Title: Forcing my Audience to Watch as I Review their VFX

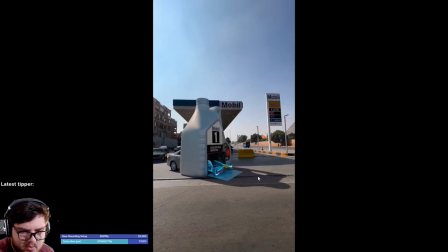Also, I know this wasn't your part, but compositing wise, the shadow is not reading good at all. I guess this kind of goes to CG, and I guess I could ask you this right now, but for the compositing, or sorry, for the CG, are you breaking the shadow up into a separate pass,
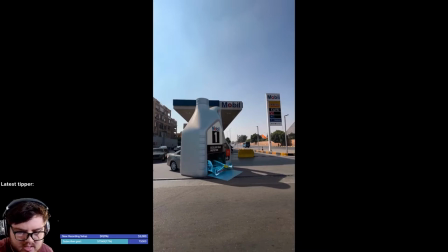or are you just baking in the shadow to the CG and doing like an overall beauty pass?
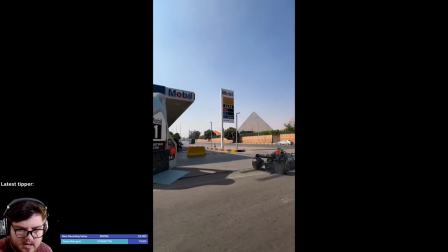Because you really, especially if you're not handling the compositing, you want to give the compositors all the flexibility in the world.
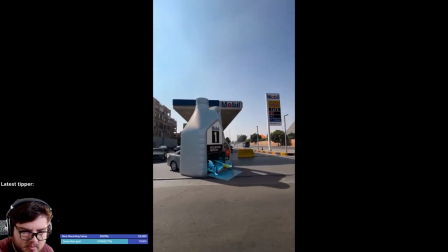And so having a CG pass separate from a shadow pass is a necessity for accurate compositing.
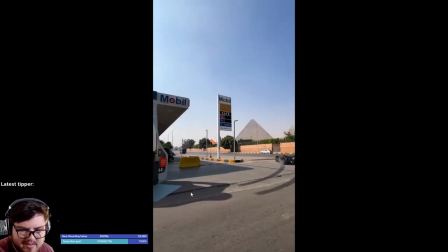We'll go ahead and talk about the shadow real quick. It looks like you guys are doing it as a layer instead of actually color correcting using the alpha as a mask. And the reason you don't want to do that is because you'll have a situation like this to where it looks like a black cutout was just pasted onto the footage.
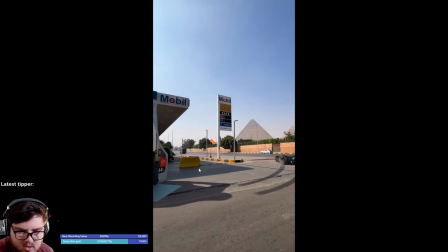And sometimes you can get away with that, but in this case, I don't think you guys are, especially because the color of the shadow is actually off. And if you did have it kind of baked in like this or whatever, it's really hard to affect that without also affecting the color grading of like the car and everything like that.
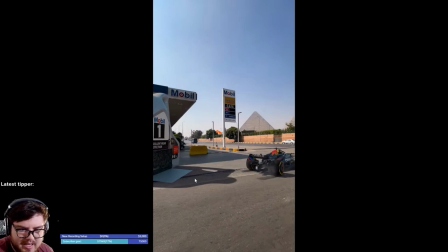This shadow is blue versus this one is reading like kind of like a reddish hue.
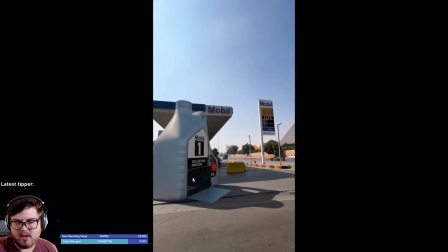And the main thing to kind of notice about shadows, guys, is whenever you're talking about like shadows, especially outdoors, is anything facing the sky is always going to have like a blue hue to it. No matter kind of what color the surface is and everything like that, everything that has the sky being like the top-down view is going to have a little bit of a blue hue to it.
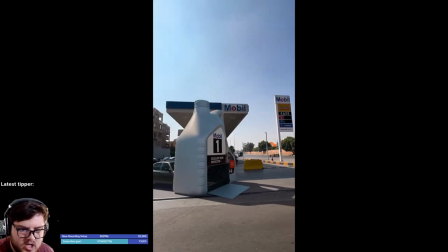You can kind of see it over here. That the shadow, since it's on the ground and the ground is facing the sky, it has a blue hue on it.
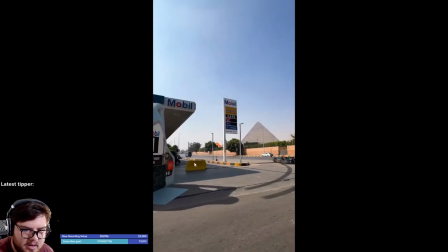But this little kind of post or whatever this is or whatever, the shadow part over here is actually not facing directly to the sky, and so it doesn't have a blue hue onto it. And so just keep that in mind when you're thinking about shadows and everything.
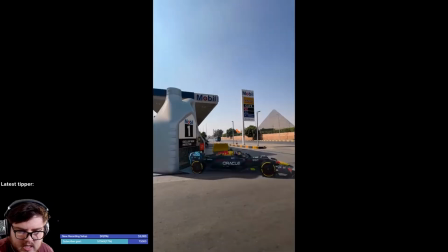And again, I know you're just talking about the CG and everything you did there, but that is a huge thing of,
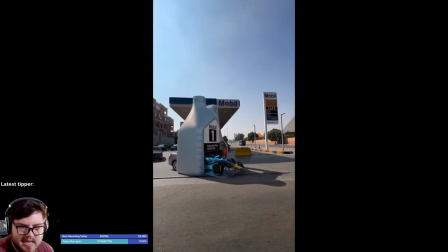even though you are just a CG artist, just breaking it down because compositing is as important as CG. In terms, we'll go back to lighting. I think your lighting needs to be more harsh, like more, just more light.
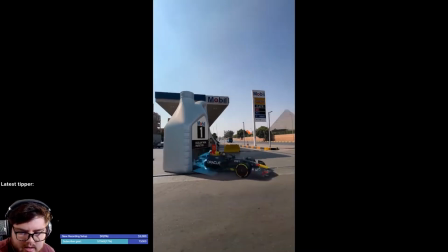Just add more light to it, you know, crank the intensity. That's what I was looking for.
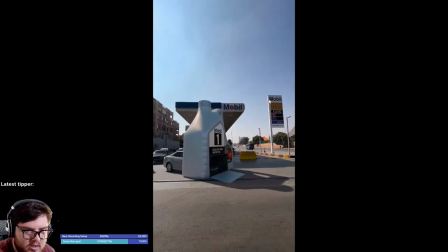Crank the intensity up, because if you kind of like look back here, suns are very, very bright. And so you need to match that as much as possible, especially with some of these cars back here. I noticed you did add some like CG cars back here. Which are looking,
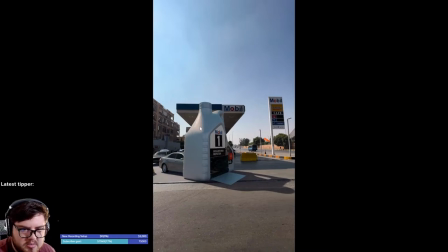they look fine, but I think the intensity is a little bit low in terms of this is looking like maybe like a soft bounce light instead of like a sunlight, right?
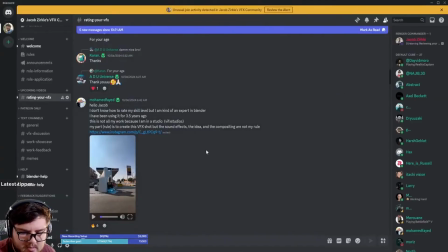And so I actually highly recommend, I can go to Blender real quick. I highly recommend you guys check out the Physical Starlight Atmosphere add-on. It's a huge game changer in terms of CG. So it's a add-on you can find on like Blender Market.
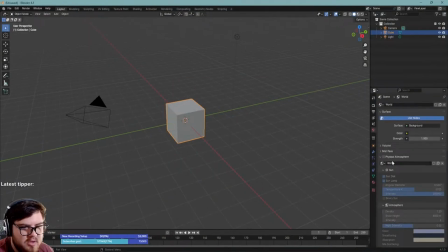If you go into the World tab, you can see the Physical Atmosphere add-on. I use it a ton, and it literally is so nice to be able to use.
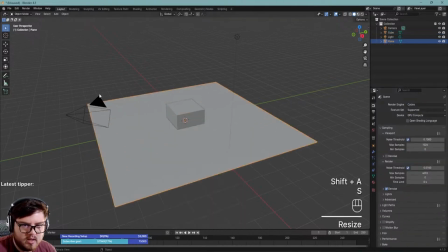You literally, let's just quickly make a little scene. You literally turn it on.
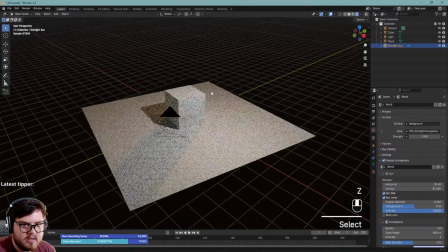It gives you like a little sun up here, and then we can go and I can just rotate the sun.
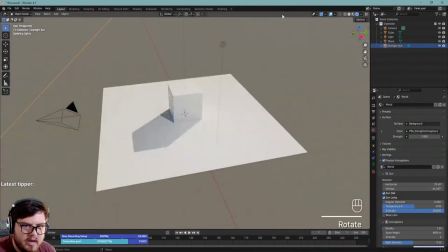So I'll just hit R and like double tap that, and now that is reading like sunlight, you know, and stuff like that.
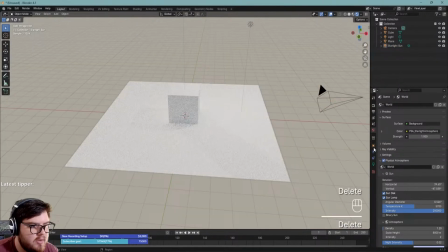So huge, amazing add-on right there that you should definitely go check out if you guys have the need for it.
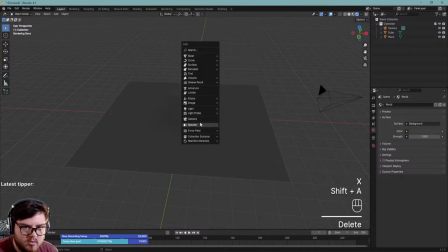And compared to Blender, sun is all right. We'll go to light, sun right there.
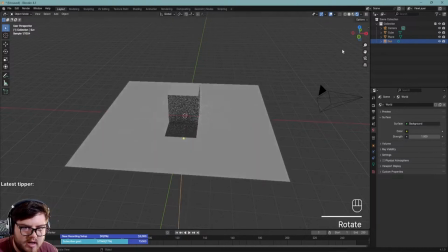And yeah, Blender sun is fine. You'll definitely need to do some other stuff to it.
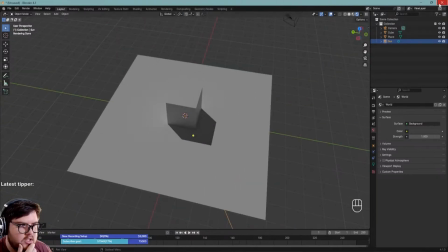But yeah, you can see the difference right there. And so I highly recommend you check that out. It just helps a ton of, doing sunlight inside of Blender.
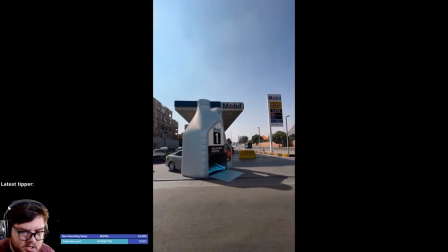But yeah, just mainly the lighting, sun direction is throwing me off here, and the compositing, which I know you didn't handle.
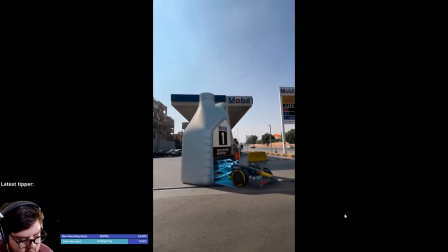But yeah, so 6 shot. Let's see. The mask was geonodes. Oh, that's sick.